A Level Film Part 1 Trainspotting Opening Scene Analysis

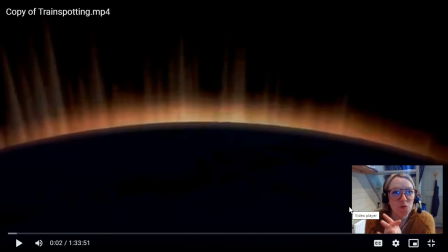Hello muffins. Today is going to be the opening sequence of Trainspotting and I'm going to do this in several sections because there's lots of different elements to this scene that needs to be discussed.
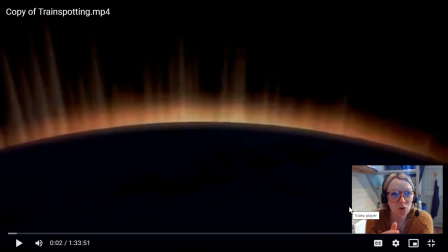So I really love opening sequences I think because the director is doing so much world building, constructing the very similitude and it really allows students as well to show off their understanding of like
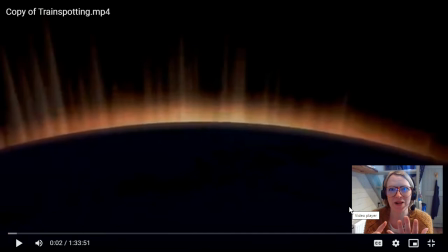narrative terminology so an opening sequence we want all the terminology that begins with e and we want I'm gonna have to remember it now enigma codes equilibrium exposition enigma
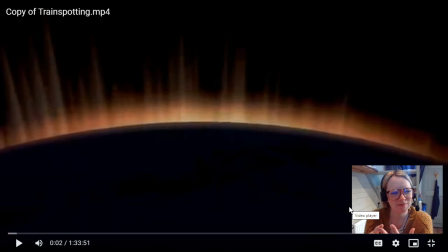codes equilibrium exposition and there's two more that have gone out of my brain but I'm sure I'll find them as we go along so the opening of train spotting I'm going to do a little bit of talking before i start to play because um with this scene it starts
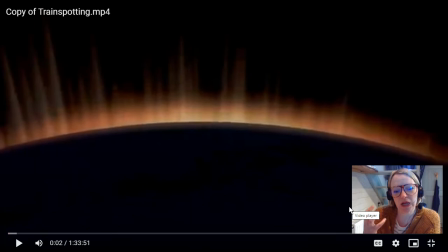really abruptly really really quickly and so um what um danny boyle has said in the interviews that we watched that he was trying to achieve in the film and especially in this scene is to give audience um a shared sense of kind of like euphoria the quote
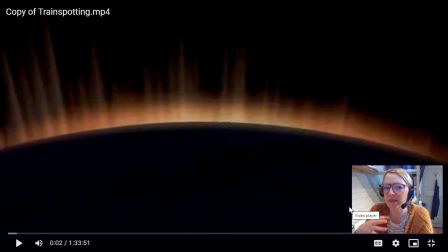that we use from him is he wants the audience to feel the rush so um that's what this um like really intense opening few moments is trying to achieve um
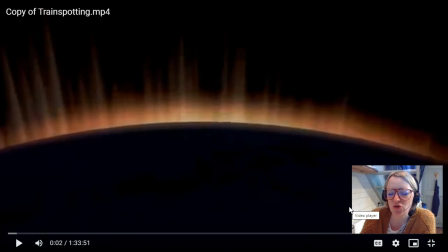for the audience it's supposed to be immersive you're supposed to get thrown straight into the
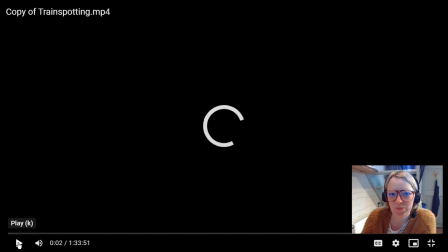action okay so with that in mind let's
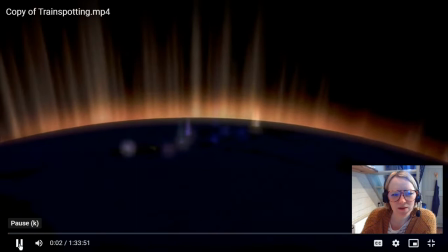begin oh here's the wheel i thought I'd queued it all up okay
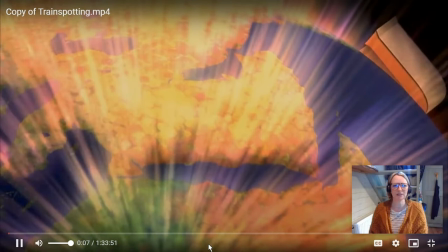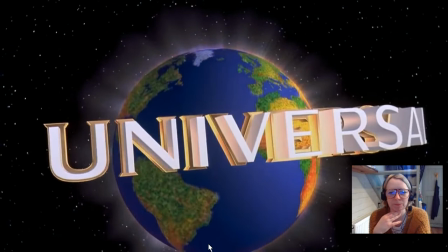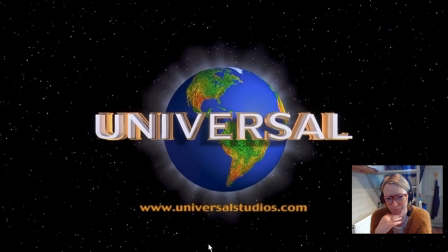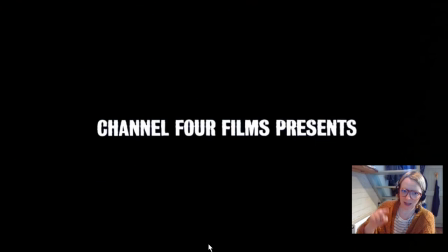here we go okay
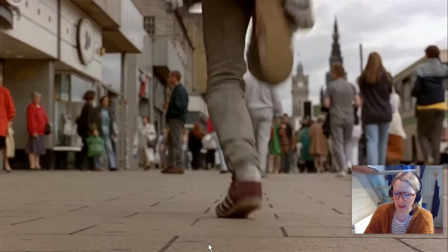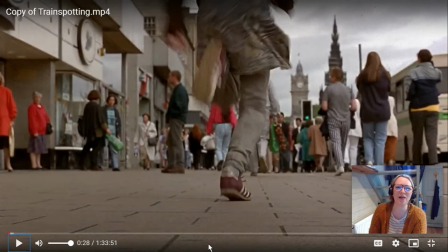so in my class we always spend lots of time talking about the opening shot it's really really interesting because I don't know if you picked it up there the volume's good enough you can hear the pitter patter of his footsteps before he even approaches the camera so that's that anticipation we're already aware
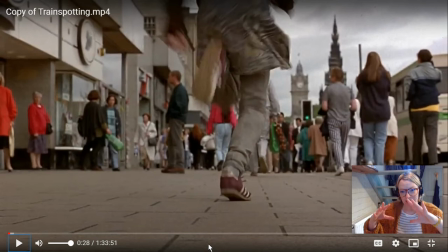there's action happening that there's a chase scene imminent and this is an extraordinary shot so if you just think that the camera person's on the ground and then Ewan McGregor would have jumped over the camera and do you see what what
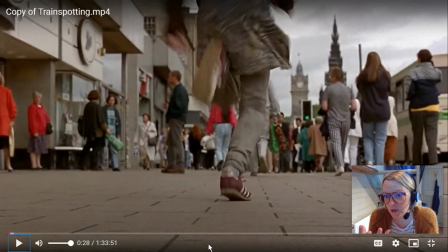cinematography this the foot lands pow right in the middle there really really symmetrical now in terms of meaning and what this connotes for us for film study students would be several several layers of thinking so we're
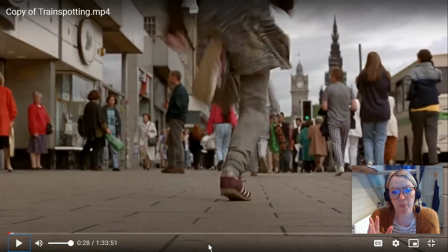looking at this with an ideological critical approach we're using a social political approach in my group and we're looking at this as the character of Renton in this scene is being established there's an e-word established as this anti-authoritarian
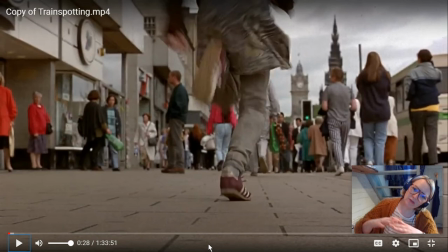countercultural icon so what he's doing when he's jumping over the camera and if you just think about the camera sort of like lying there really passively and then the active motion of this actor kind of like jumping over you jumping over you if you could imagine that
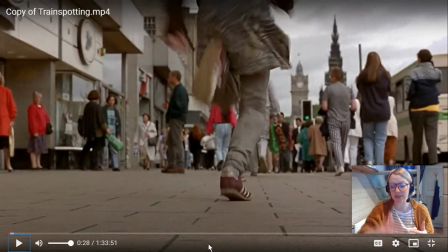he's jumping over your beliefs he's jumping over your traditional values he's dismissing you he's jumping over you he's running away from you um that's kind of what i think this this particular piece of cinematography symbolizes.